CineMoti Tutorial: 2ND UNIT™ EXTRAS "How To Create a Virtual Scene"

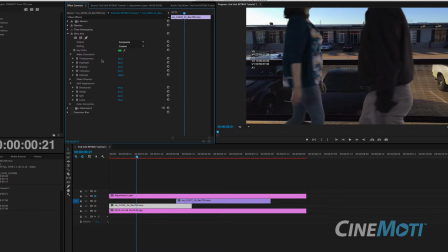It's more about just how to use our extras, samples of the way to use them. For compositing tips and tricks, hit YouTube, or we have a few other things on our website.
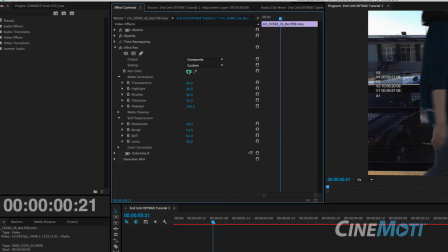But you can see the different settings here and the way you pull a key. But the main thing with compositing is making the foreground objects match the background.
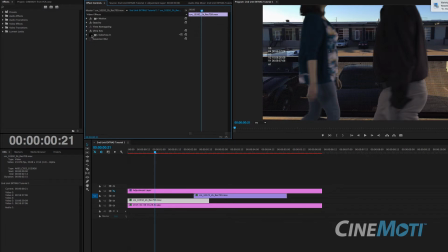The best way to do it is through lighting when you're doing it on set. But in this case, these are stock elements, and so they're already lit, and they're lit to be used outside or inside, depending on the background plate. And since they're red and they're raw, if you purchase the red raw, you have a lot of control over the look of the image.
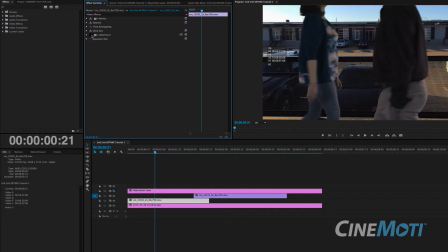Again, for this sample, we're using the ProRes Rec 709, which has a baked-in look. But if you went with the raw, you could have a lot more control. So we added a color correction, give it a little more warmth.
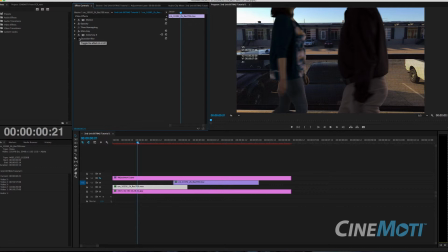And then we added a little more, it's got motion blur, as I said, but we added a little bit of Gaussian blur here in Premiere. And you can use different blurs however you'd like to do it. But just to kind of simulate some shallow depth of field,
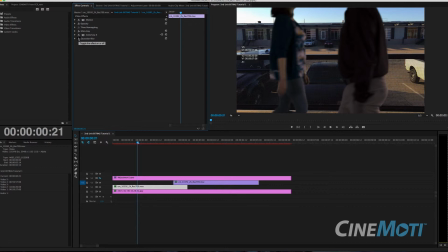you can see the difference between that.
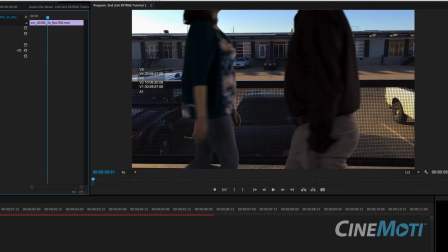I mean, it's subtle. My computer is being a little slow here. And then adding the blur, there you go.
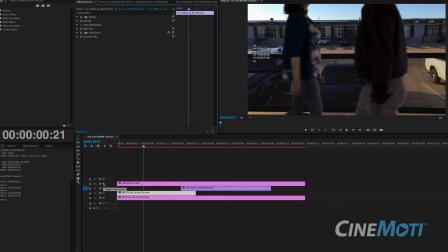And then what I did on top of the whole file is I like to put on this adjustment layer here, I like to put a grade on top of everything. So we did a subtle grade on the, there's adding the grade on top, but let me take that away and take that away.
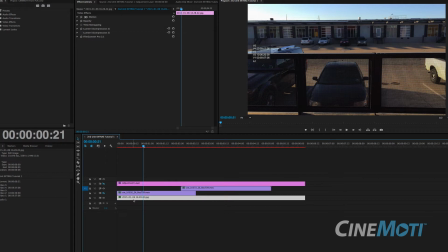And so what we did, again, just to recap,
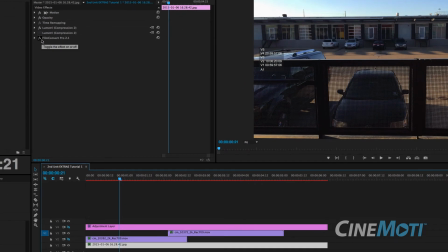we added a subtle grade on the still image on the background plate using Film Convert and a Lumetri preset, more or less.
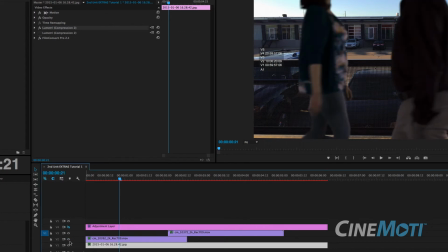Then from there, we added a color grade on top of our second unit extras.
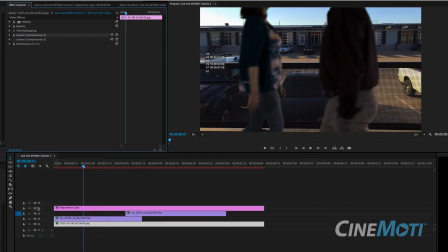You can see subtly me moving that back and forth. And then on top of that, I added an overall grade, and that's rendered. So that's why the image gets sharper and looks better instead of being in, I think, half resolution mode is what that was. At any rate, the
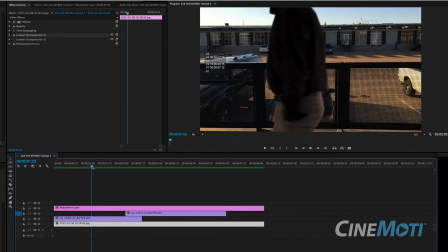overall color grade kind of blends the two together and makes it seem a little more realistic, a little more.
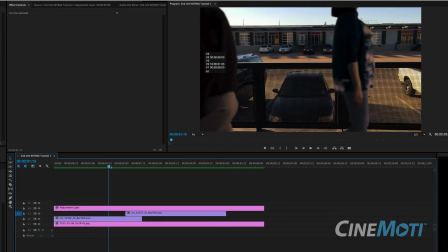Now, you know, when you stop on these, it doesn't necessarily look as photoreal as you might want,
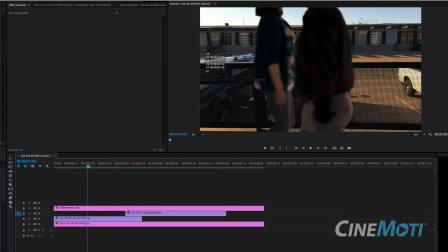but in real time, when you're playing it, I think it passes pretty well.
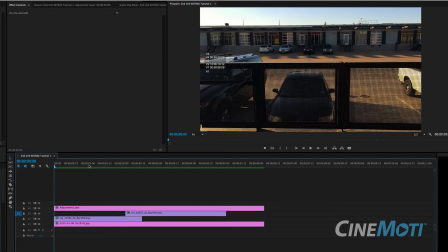And especially once you add in some sound design, put some street noise, some Foley of some footsteps, maybe a little bit of chatter in the distance, you've got a pretty nice little transitional scene.
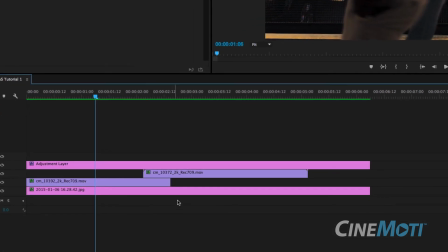The one thing I didn't talk about was, as you can see right here, I overlapped these two clips.
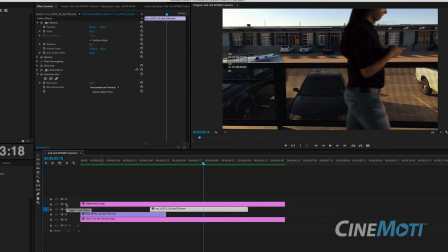So this is actually right here is another clip of a second unit extra of a female walking by on her phone. Did the same thing with her though. Let me turn off this top layer, and you can see here I've got the same thing going here.
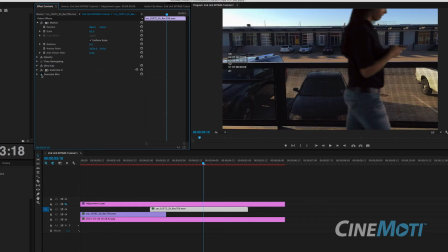Here's the key of her, and I got the blur turned on, and I got there's Colorista as well.
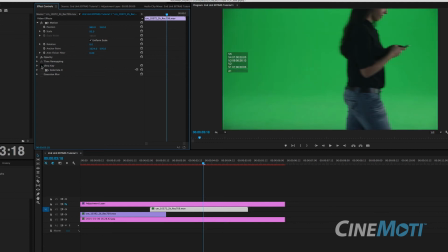So there's the original. Got some motion blur. We shot 24p on this.
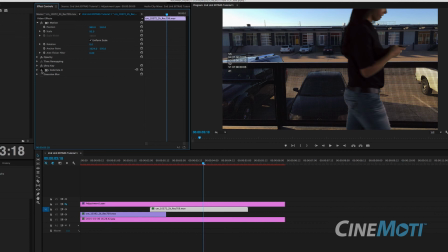You pull the key, add a little bit of color grading, and then add just a little bit of blur for shallower depth of field, and then make it all look more of a match by adding an overall grade.
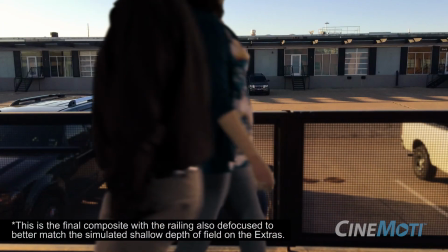And so you've got the two shots blended together, and looks like couple folks walking back and forth,
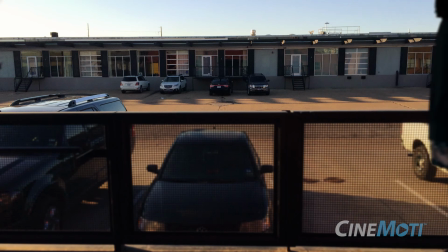and be a nice transitional shot, whether in a feature film or any kind of media film project you have.